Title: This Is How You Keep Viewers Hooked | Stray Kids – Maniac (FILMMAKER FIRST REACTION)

Welcome to the first video of the YouTube channel. I'm Khan, a photographer and filmmaker, and you might have seen me on Anthony Ray's YouTube channel, and he recommended me to watch a lot of music videos and to give some commentary about them, like some technical aspects, because he figured that you guys might find this interesting. And since I have quite some knowledge, obviously I don't know everything about filmmaking and all that kind of stuff, he thought it would be he said that I should really watch a lot of music videos because some of them are so impressive and almost movie-like, so I'm very curious to see what we will encounter on this journey together. And the first one he recommended me is Stray Kids' Thunderous. I have heard of Stray Kids before, but I'm not really that familiar with their music or even their music videos, so let's go.
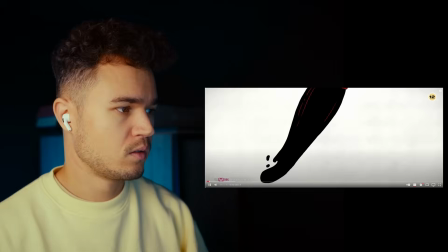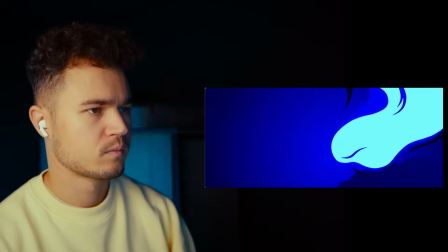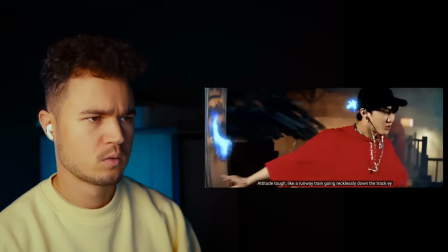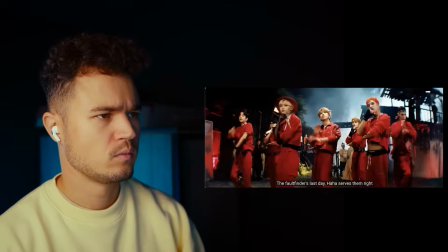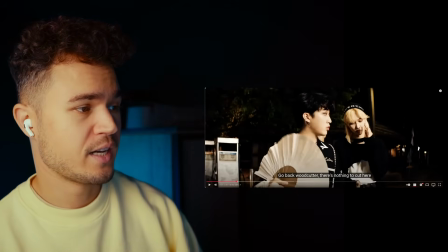93s
That was a very nice swipe transition.
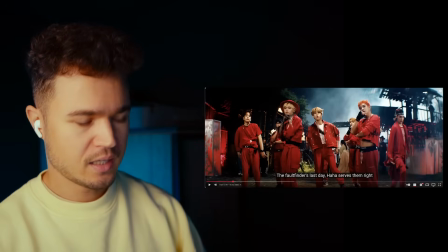96s
As you saw right here, as a guy was walking by over there,
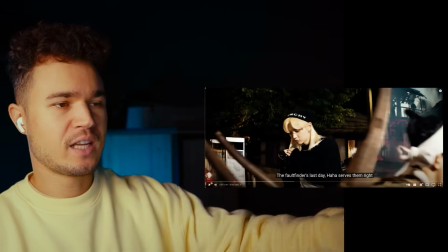103s
they masked it perfectly so that the next frame would appear as this other guy would pass by.
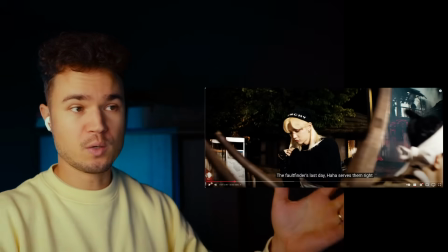109s
And you can only do these kind of transitions when someone's actually walking past your image or filling up the entire image.
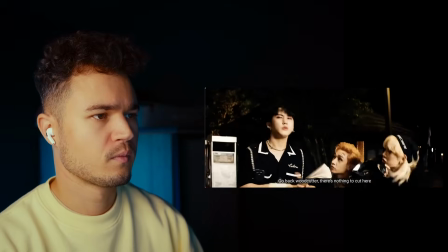119s 나무꾼은 어서 돌아가시오. 여긴 나무랄 데가 없네. 납작해질 리 없는 콧대와 핏대와 함께 세운 집대.
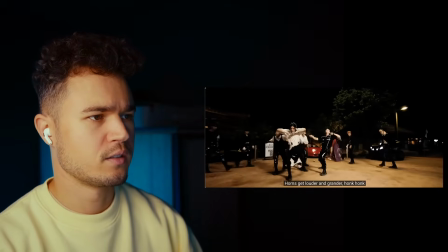125s 훨씬 더 웅장하게 되는 경적 소리.
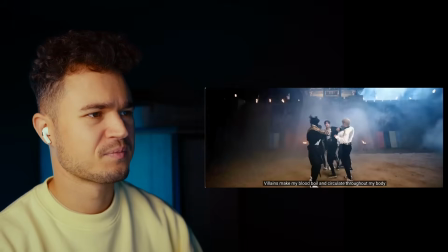131s 악당무리의 뜨거운 비가 돌아온 몸에 번져.
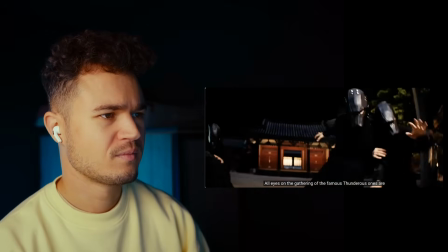136s 소문 날 군들의 모임에 쏟아지는 눈빛은 freezing cold.
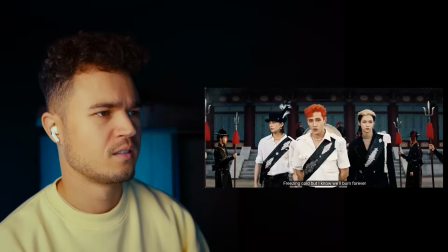144s I know you're forever.
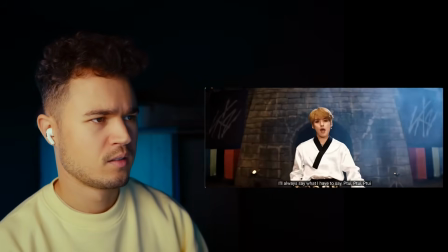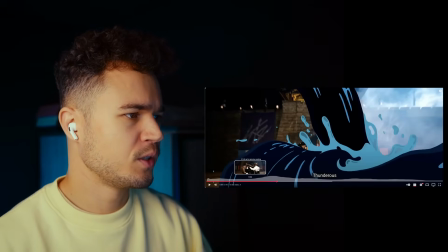155s
Okay, that's cool. So probably a lot of visual effects, VFX we call, going on over here.
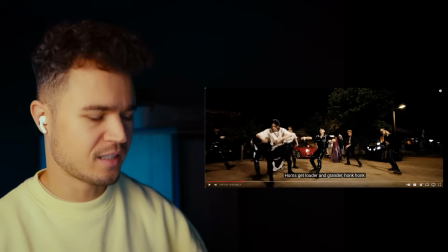162s
I think in this part it was very cool that they added these like thunder, like these lightning strikes in the background on the beat.
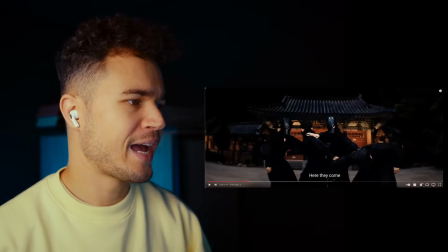175s
That was cool. And to actually make the effects really work,
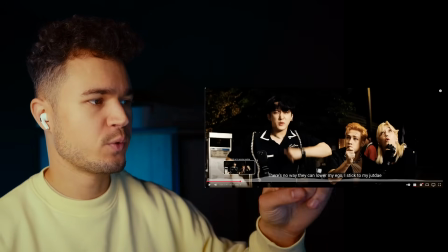179s
they probably had some lighting in real life which was actually matching the color and the brightness of the lightning,
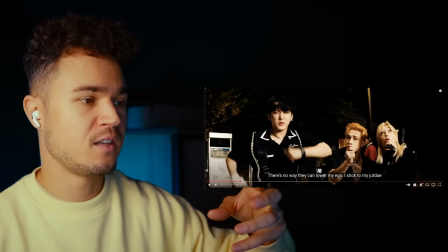187s
because you really need to sell the effect that it looks real,
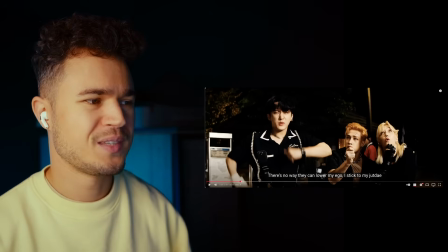191s
because otherwise the VFX is kind of pointless and just looks super fake overall.
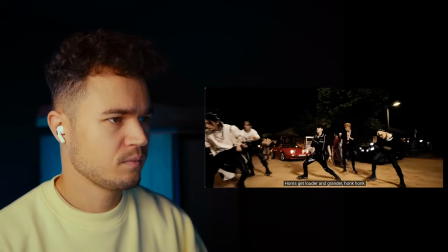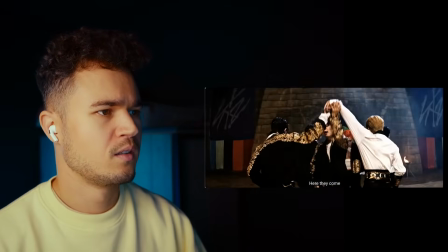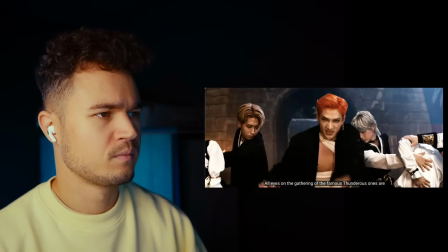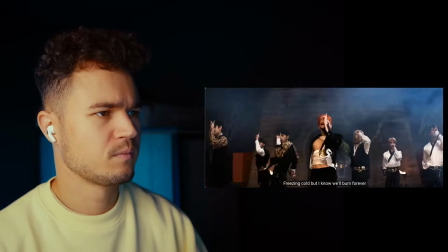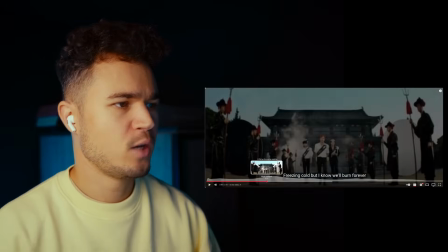221s
And I think that they went with orange hair for the guy, I'm sorry, I don't know his name,
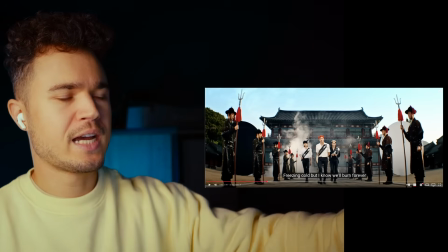229s
because it contrasts very nicely with the blue background and the building.
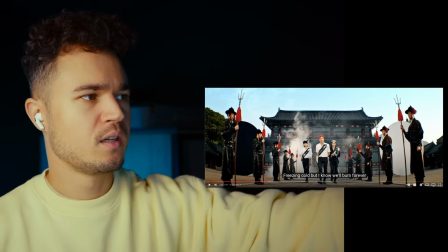234s
And that's probably also why they picked like the red things.
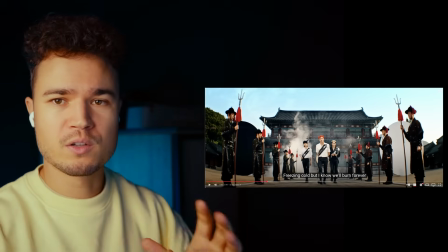239s
I'm sorry, but I don't really know what they are, because there's just some beautiful color contrast going on in this way, and it just makes everything way more interesting.